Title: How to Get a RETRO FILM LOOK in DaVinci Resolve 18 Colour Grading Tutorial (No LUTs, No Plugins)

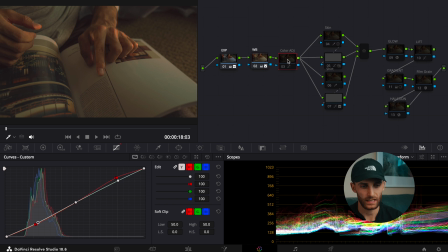(4:09)
Moving on next, we just did a color adjustment tab. And so as you can see, this just changes the overall color scheme of the image slightly. So just moving into the curves, adjusted the red curve just slightly there,
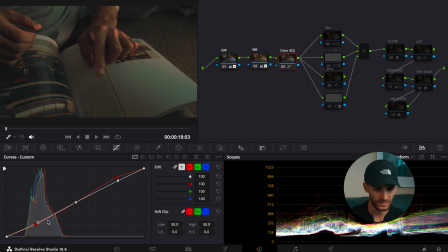(4:24)
adjusted the overall curve ever so slightly. And then going into the hue versus hue, a lot of these colors were altered here to achieve a given look.
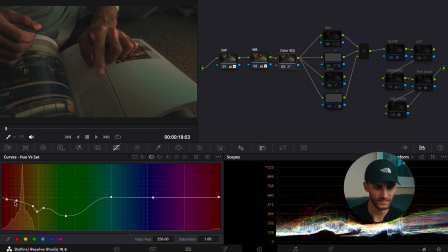(4:38)
And then the hue versus saturation. So saturations were brought down significantly in some scenarios. So with greens and some yellows. And then hue versus luminance. So the green luminances were brought down.
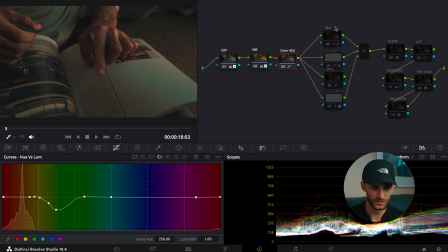(4:53)
All right, and so then moving on to our parallel nodes. So the first one, it was skin tones to isolate those skin tones. And so what I did was I was in the hue versus hue, so just ever so slight adjustment of the skin tones just to get the desired kind of
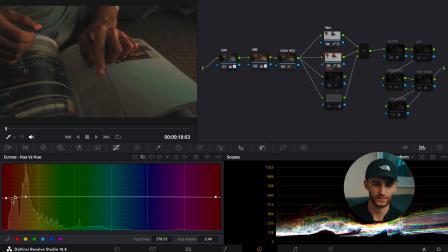(5:12)
orangier, yellowier look for the skin tones. And then the saturation, I actually bumped the saturation up here, and the luminance, bumped the luminance up ever so slightly there. So with the shirt and the page of the book, adjusted the overall hues here, decreased the overall saturation,
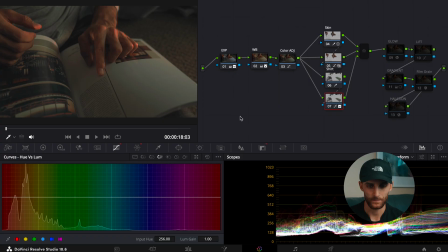(5:32)
and just left the hue versus the luminance the same. So then I added the glow effect, which can be found in the effects panel. So you can just search it up, drag it into your node, and then the adjustments I made here brought down the shine threshold to zero,
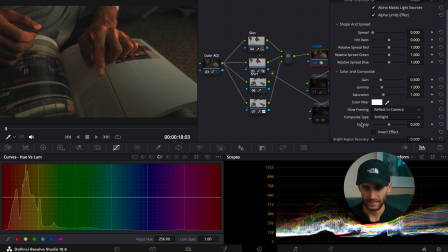(5:48)
brought down the spread to zero, and then I changed the composite type to soft light, and then I adjusted the global blend to 0.331.
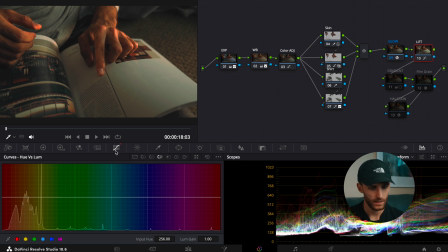(6:00)
All right, so then I added a lift tab, which basically I just wanted to boost the overall image. And with that, I just adjusted the curves here, as you can see. So just minor adjustments, but it just elevated the image ever so slightly just to make the highlights and midtones pop. And then what I did was, this is just a personal preference, is I added two gradients,
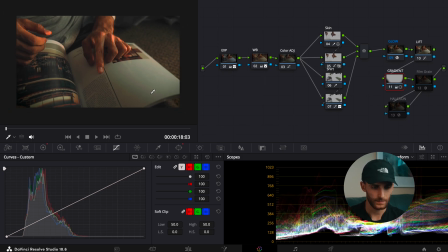(6:24)
one at each of the bottom corners, just to darken it and just to try to bring more focus towards the subject, which in this case is the hand. You don't have to do this. This is a personal preference, but I just find it kind of adds another level of depth to the overall image. Next, what I did was I added film grain. So again, with this, you can just search this up in the effects panel over here
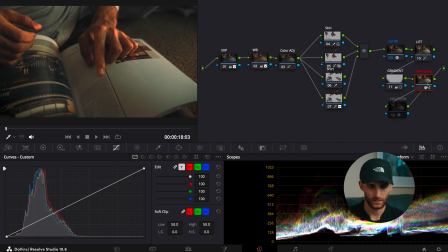(6:51)
and then drag and drop into your node. So with this, I'll zoom in here just so we can get a sense of
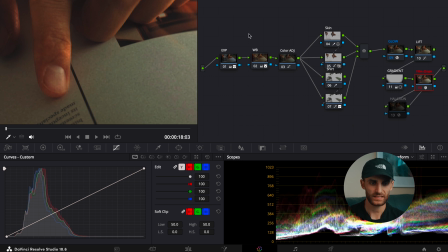(6:59)
before and after. So this, I wanted to make it pretty grainy. So what I did was I did a custom overlay here and then composite type overlay and then adjusted the texture, the overall grain size and the grain strength. And that's pretty much it for the film grain. So I was basically just wanting the film grain to add another layer to the overall image and just make it a little bit more convincing that this could potentially be a film shot. Obviously it wasn't, but yeah, just wanted to add that aspect of film because otherwise it just looks way too digital without any film grain. And then the final step was to actually add a little bit of halation. So again, just navigate to the effects panel in the top right corner and search up halation, drag and drop onto your node.
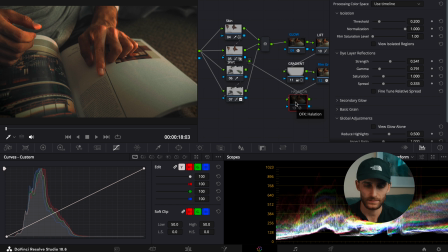(7:56)
And I just wanted this to be subtle. I find this can be overdone in some scenarios and I just didn't want it to be too obnoxious.
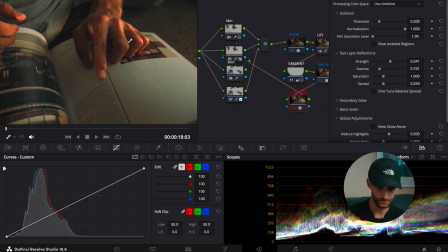(8:05)
So I just wanted subtle amounts of halation just to focus kind of on the highlights.